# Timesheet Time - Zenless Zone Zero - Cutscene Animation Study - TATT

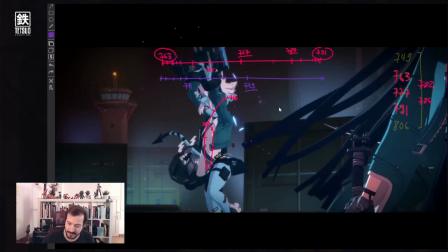It's nearly at the highest point. We have to slow down a tiny bit. So let's maybe put enough space between here.
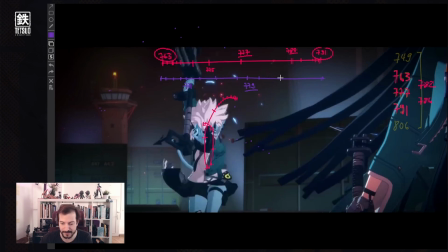And then at the top we slow down, hold this for a bit. This is the 80, and we're coming out on a very speedy 82.
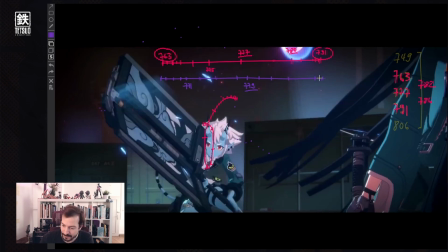The next one is also very big, and then we stop. And 791.
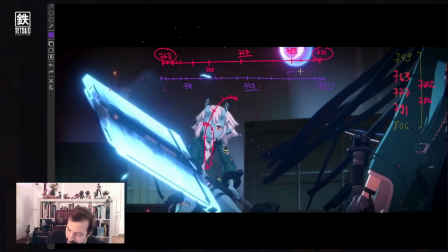As we learned before, this short thing after this long thing will be very punchy, and this is what we get here. We get a very punchy stop.
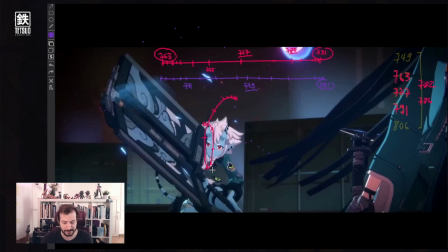And in this shot, there is an additional thing about the blades coming out of the sword, because if we follow this point, you will see this doesn't really stop.
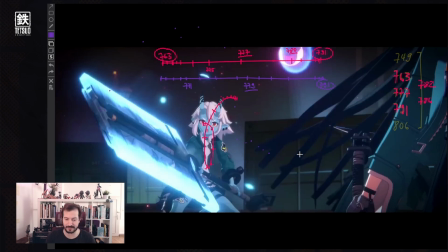It stops a little bit later, so this gives it a more of a chunk. The blades fire out. So big jump, small jump, punchy impact. Also, let's draw the line for this.
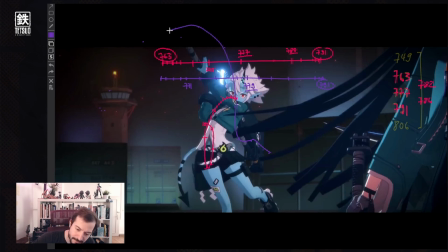Coming up, and then we go fast, slow, and then we have a slowdown in the end. So what we get is pretty linear start, then speeding up,
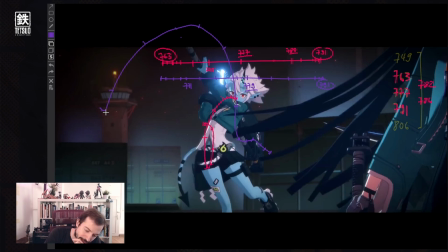slowing down at the top, and then very fast coming into this impact. This is the main motion. Now, if we look at the thing to start it with something, and in animation we use something called anticipation, which is basically winding up for all of that for us.
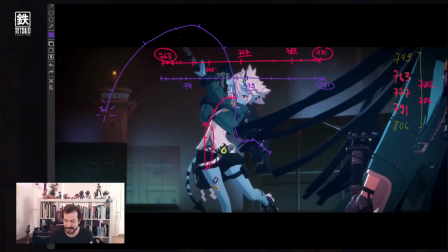We go into this pose where we are ready and everything is loaded. We have this curve that acts like a spring that is loaded into this motion later.
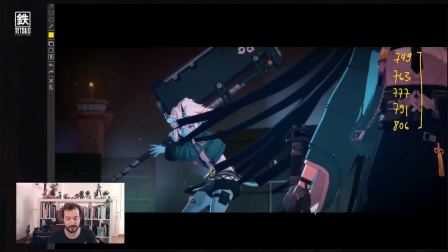Okay, how do we get into it? After all, we start like this. We'll also have a slower start, quicker motion, and then a cushion in. Let's go. Let's follow the nose. Obviously, what I'm doing, you could always do for other parts of the body.
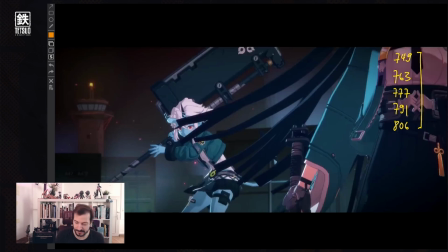And it's very interesting to do so because you will see that, for example, the hip will do things slightly differently.
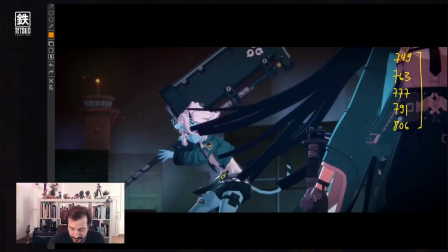So let's start. We have to keep one thing in mind. There is a lot of camera motion here. So let's analyze that first by looking at the background. So if we just track this, we can extract what the camera does.
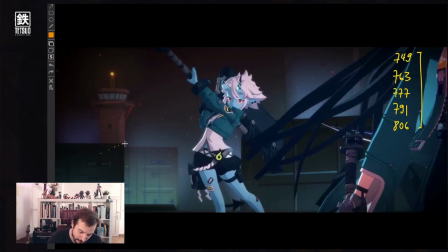And the camera is slowly rotating and then coming to a stop.
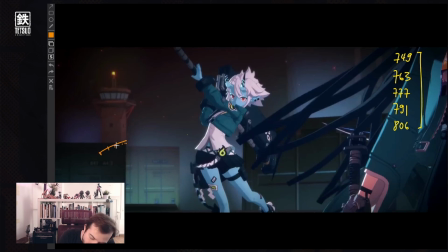So you see, there will always be this camera motion. I'm gonna make a note so that we don't forget. 2D camera motion will impact how your poses flow and how all of the animation connects.
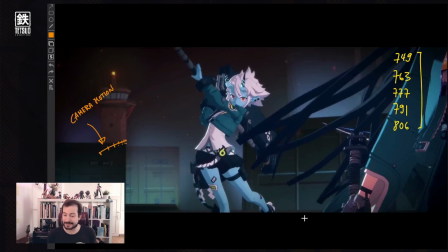I'm gonna follow this and track this in 2D space. This means this is the character motion combined with the camera because that's what we see on screen. You will probably have a different look in your 3D software, and when you make this animation, you think about it differently when you're doing in 3D.
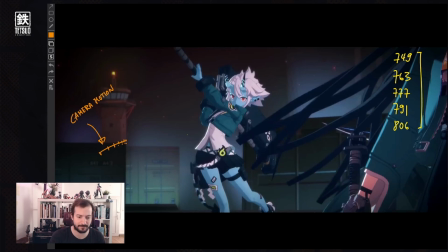When you're doing 2D animation, this combines into one. So let's start tracking this.
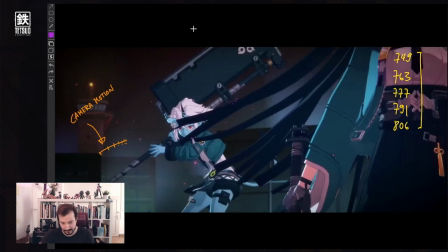And then we have our pose. So it's quite a short motion. We started 749, 749.
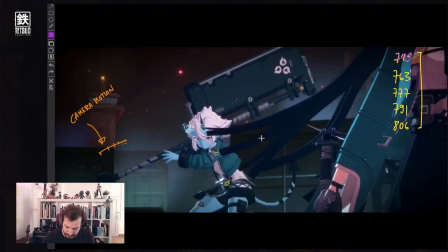We have a breakdown, our lowest point here at 754.
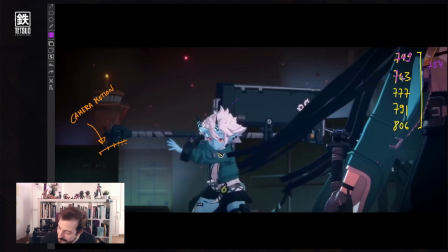And then we come to a halt at 763. What does this look like? We find our midpoint. Our midpoint would be this lowest point before we move up again.
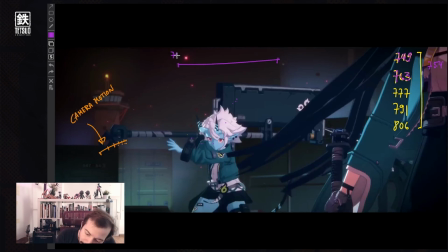This is 754. So we started 749, 763 is our endpoint. And we have a breakdown at 754. Before we go on, let's quickly discuss how we place these points on the timesheet.
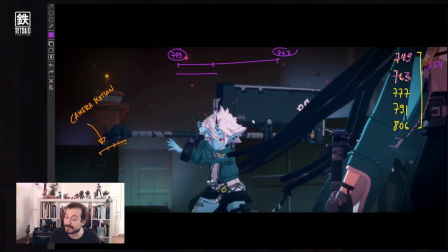What these differences between lines mean is the motion of something relative to each other. So if we look at the full path length here, we see that our point that we chose as our breakdown, this one, is around 1/3. Then we have another third here.
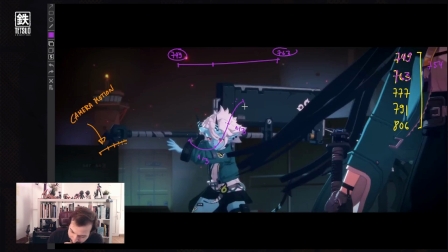And then we have another third here.